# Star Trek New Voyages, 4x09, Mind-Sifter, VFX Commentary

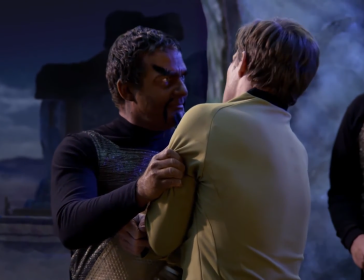1743s
I wanted it to look very much like the original series,
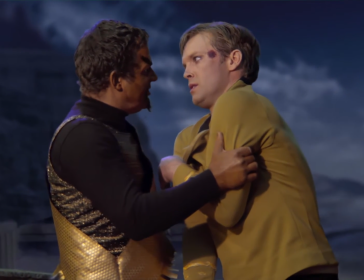1746s
only I just wanted it to seem as though we're able to see a little further into the background and a little wider.
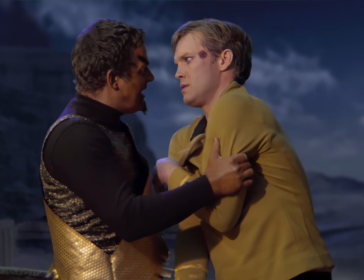1752s
I didn't want it to seem as though it's been totally revamped. I just wanted it to be opened a bit more.
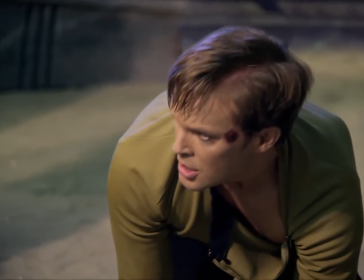1758s
On the original series, when they built this set, this scene,
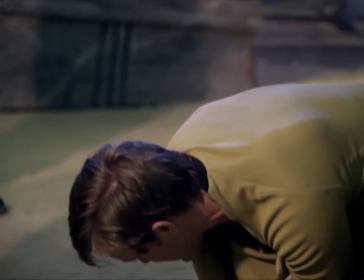1762s
they had a very limited amount of space to work in that small stage 9 or stage 10 at Desilu.
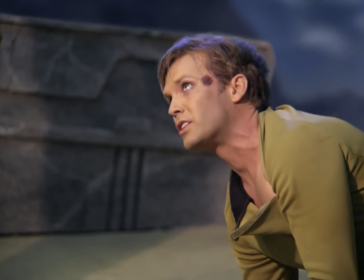1769s
So they disguised it by using rock, like a rock canyon on either side of the frame,
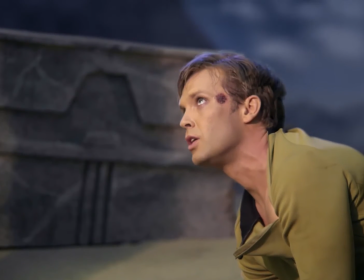1775s
and just a little bit of mountains and temples in the background visible. So they really depended on that.
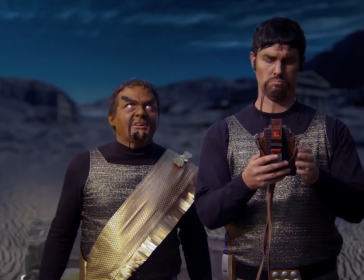1781s
But on the left side of the frame, they did have it open up, and you did see more background mountains and temples, just nothing terribly suggestive.
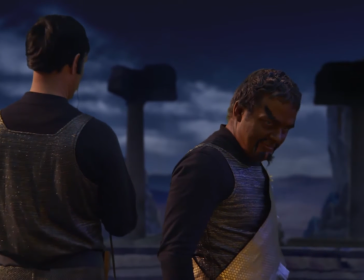1788s
So I simply
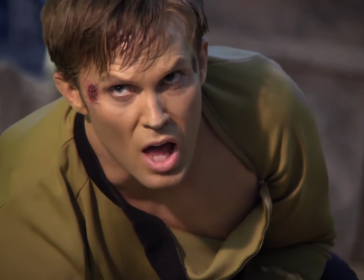1790s
took the same idea and opened it up just a little bit more and animated it, and I deepened the color down to seem more like dusk.
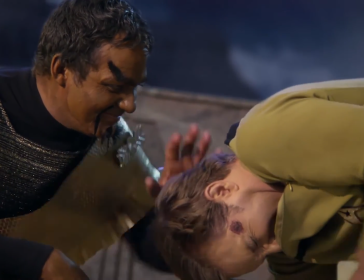1799s
When they filmed it, it was a little warmer. I cooled it down a little bit. But most of the elements you're seeing there are the actual elements that were shot on the original show.
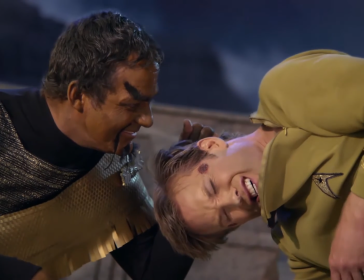1807s
The pillars are the same, the actual ones. The rocks in the foreground are the actual ones.
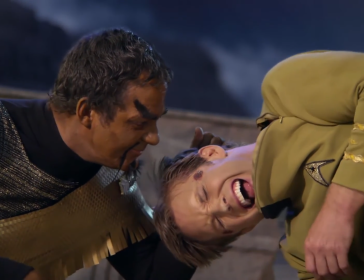1812s
I simply cut them out from a still frame pulled off of a Blu-ray,
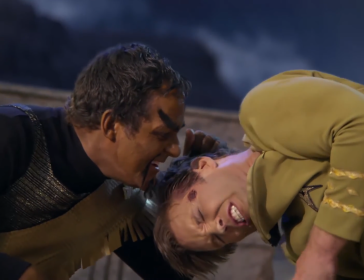1816s
and then added my own background and midground and foreground elements, which included
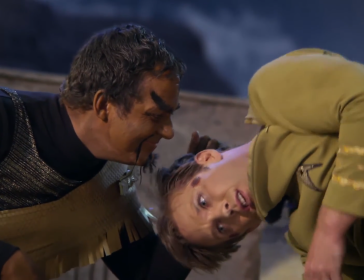1822s
things such as
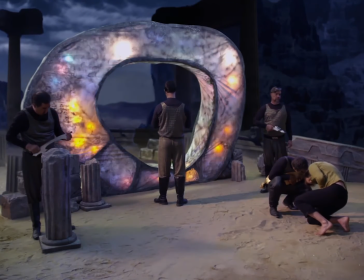1824s
those block walls and pillars there to use as cutters in the frame to help create various levels so that it wasn't just all sand.
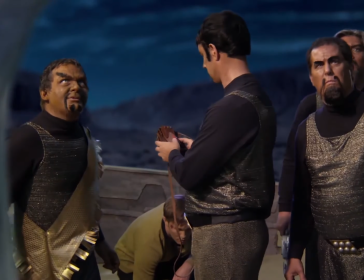1832s
Now there we get to see behind them. We get to flip the camera completely around, and for the first time we see what was back behind them, which they did not do at Desilu.
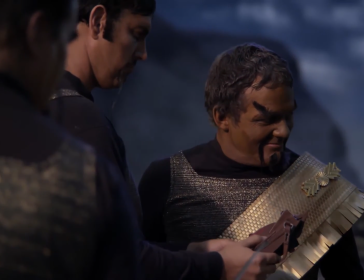1841s
You would have seen the camera crew. But that building you saw in the background was actually one of the few non-Romanesque structures.
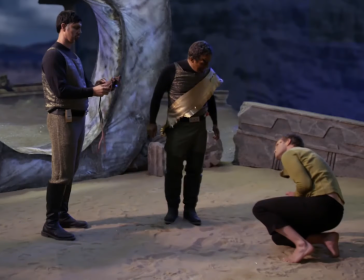1849s
It was a more or less modern structure. It is actually the remains of the John S. Cook Bank building in the ghost town of Rhyolite,
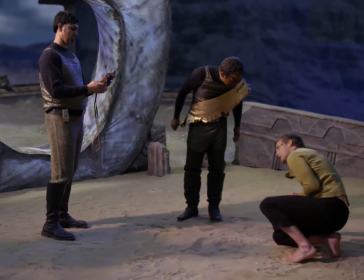1857s
Nevada, a silver Comstock era Nevada ghost town in the desert, which you can go visit.
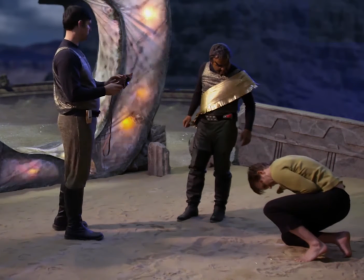1863s
It's a couple of hours north of Las Vegas. And it is a very beautiful old ghost town, which has been used in filming and movies.
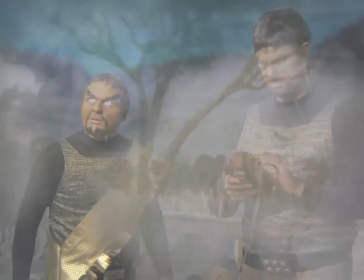1871s
So now the Guardian gets to do its thing, and the dry eyes you see there I actually created.
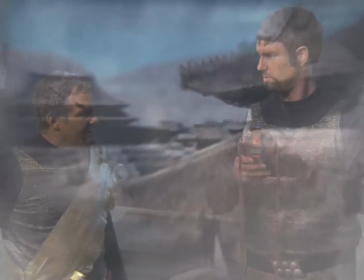1875s
And here we get to look through the Guardian's time stream again from behind, as though we're standing back of it the other way.
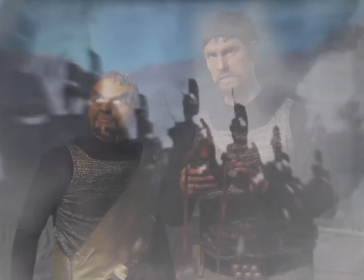1882s
And I wanted it to look like it was water droplets, like the fog was actually composing the image.
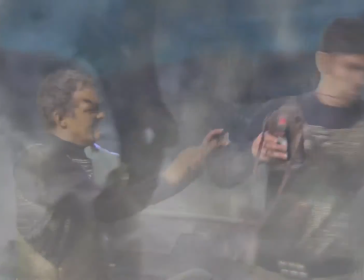1888s
Not that the image was supered into the fog, that the fog was the image.
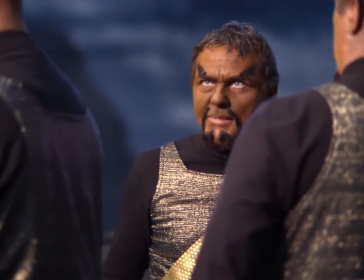1892s
So that's why it's got that speckling look, because I wanted it to seem as though the droplets of fog themselves,
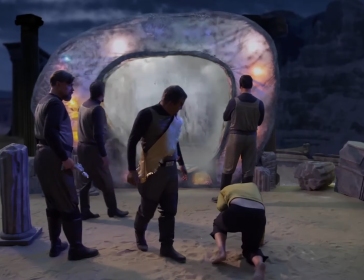1897s
if you got right into it, you would see that they, that it falls apart, that you could see them for the particles that they are.
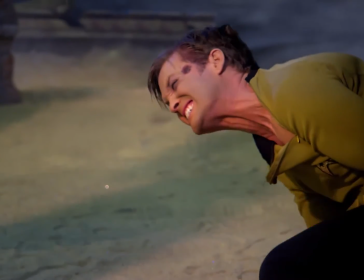1904s
And here, of course, we had a bit of Edith Keeler there, a bit of FDR, a bit of Hitler, a bit of the Hindenburg,
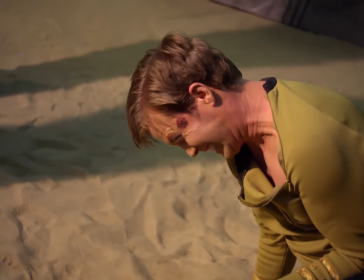1910s
and a hint of railroad drive locomotive wheels going on to tell you that time is marching on.
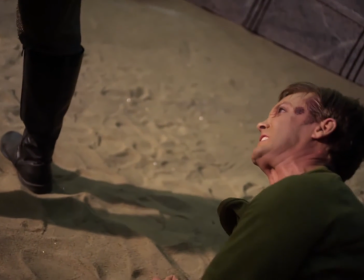1916s
The Industrial Revolution is taking us forward, forward, forward. I've got an entire
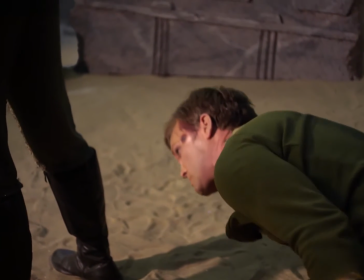1923s
presentation of the Guardian's time presentation on the end of the video of the online
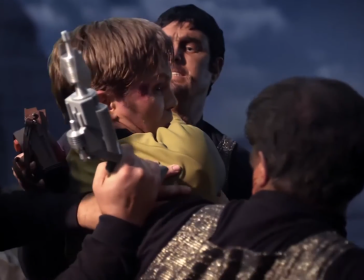1930s
version of Mind-Sifter, and if you stick around after the screen credits, you'll be able to see
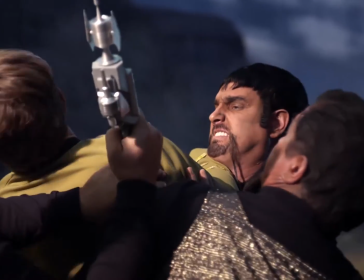1936s
it, along with a breakdown of my visual effects and Easter eggs, which I stuck in there, including an Easter egg in this scene, which is a Volkswagen. There is a Volkswagen somewhere on Gateway, and you'll see it in that presentation.
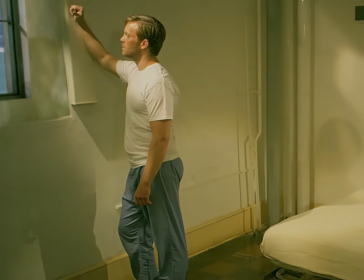1950s
So Kirk dives through the Guardian, and you'll notice the rippling effect I created. I had fun with that.
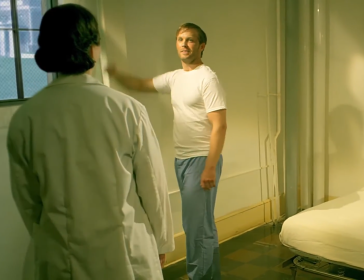1955s
Now, none of that window area there is real. That's all superimposed. I created that, including the outside.
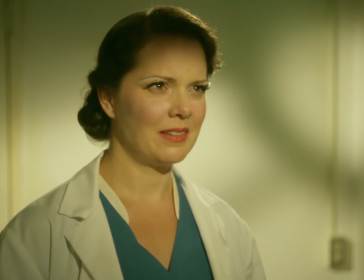1962s
The ambulance was fake. It was just a still cut out of an ambulance animated by.
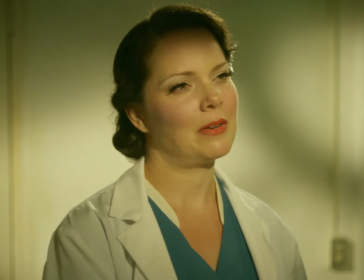1966s
The building out in the background is an old former hospital that is now gone.
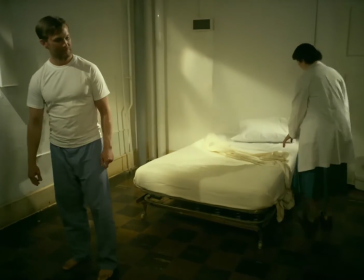1973s
When I photographed that building, it was abandoned. It was creepy looking, looked just like a creepy abandoned asylum.
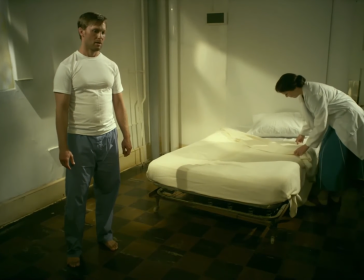1980s
And it ended up in the film. I'd always wanted to put it in the film, and there it is.
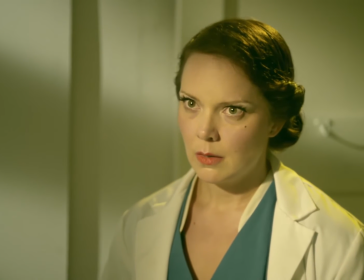1986s
Now it's gone.